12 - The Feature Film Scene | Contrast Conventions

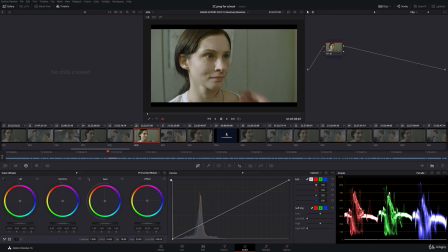[8:17]
The red can go a bit higher because skin is red, but the green should stay below 768. That's kind of like the maximum for skin highlights. Now again, this is more of a broadcast stroke cinema thing. If it looks good on a web video doing that, don't be afraid of breaking this convention. It's a convention, it's not a law.
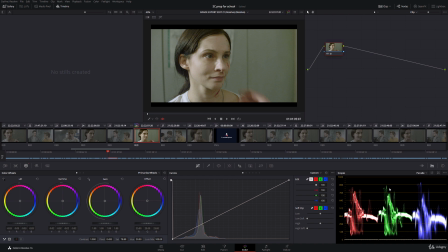[8:32]
The color grading police aren't going to kick your door in and arrest you for changing your mind on this, so don't worry. So what I can then do, if I bring it up, what we can see is those highlights on the skin appear to kind of glow and look too kind of bright and artificial.
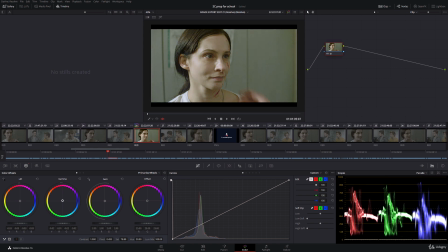[8:48]
So I just need to bring that down, and maybe I'm going to add a bit of orange in. There we go. Maybe a little bit side of my shadows, clean that out a bit. And the overall contrast of that face is looking pretty good. I've got the reflective shirt at 896. I've got my skin highlights at 768.
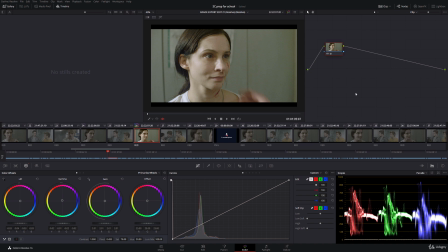[9:08]
I'm pretty happy with that. So then I'd go on, I'd do all my secondary stuff. I can do all the other stuff we've covered so far. Now, one thing to keep an eye on, if the color balance of your image is a little bit off and we get a lot of red, then you can still get that glowing feeling if the red is super high up here.
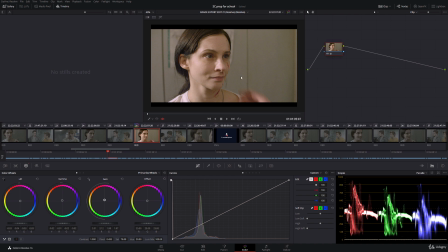[9:24]
If the red's kind of above or on or above 896, then you're going to get weird glowing skin highlights. So you just want to keep an eye on that. If you have a lot of red in your image, what you might want to do is just push a little bit of cyan into your highlights to bring that back down again.
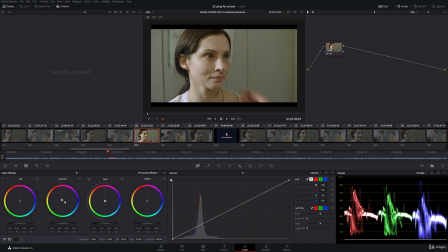[9:39]
Then you can compensate by adding a bit of warmth in the mids. And then you can get your skin highlights in a nice place. I'm going to bring my mids down. This is quite a dark image. Remember, it's about scarecrows that go around murdering people. So, there we go.
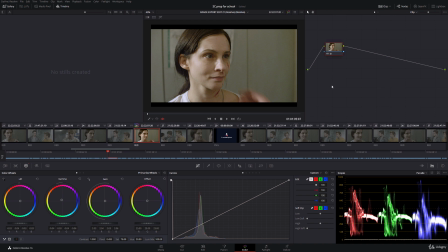[9:57]
There we go, and that's this image with the primary grades carried out to a different set of contrast conventions. These are good ones to keep in mind, because if you go ahead and you do the very popping, the very high contrast basic look, a lot of corporate clients aren't super keen on that, and they like this kind of contrast instead.
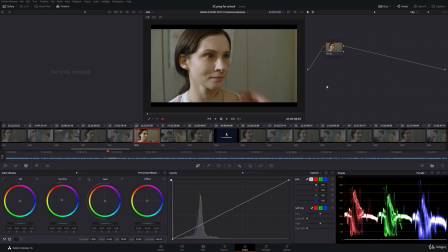[10:14]
A number of very kind of hipster indie style clients, I guess is the only way I can describe them, like it to be even more washed out. They really like the kind of almost log look. So you just have to keep that in mind and talk to your client, get a brief, get references, see the kind of things that they like.
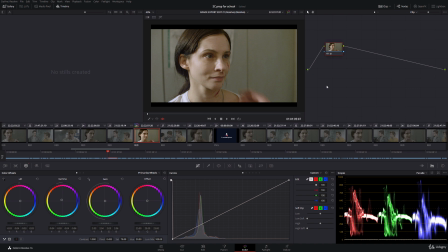[10:30]
What you don't want to do is go, okay, yeah, I know how this should be done. Here's the basic contrast grade, and they go, oh no, wait, this is far too contrasty. So always talk to your client, always get that brief, and so you know what you're aiming for. Now, with these conventions in mind, we can better prepare our projects for broadcast and cinema,
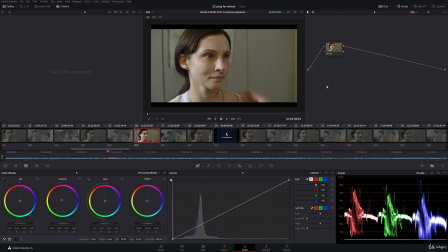[10:47]
although keep in mind that you still need a calibrated monitor to do that properly. We can also use these conventions if we need a film with a different feel from the standard basic approach to contrast that we covered earlier. The only thing here that I would strongly recommend you stick to would be the conventions concerning skin tones.
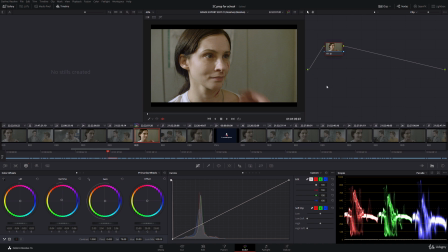[11:03]
That particular convention tends to be quite useful under most circumstances. Unless you have very extreme or stylized writing, that tends to be a pretty good one. Right, so we've now got a more thorough understanding of contrast and where it should be. Once you're ready, click on through to the next lecture.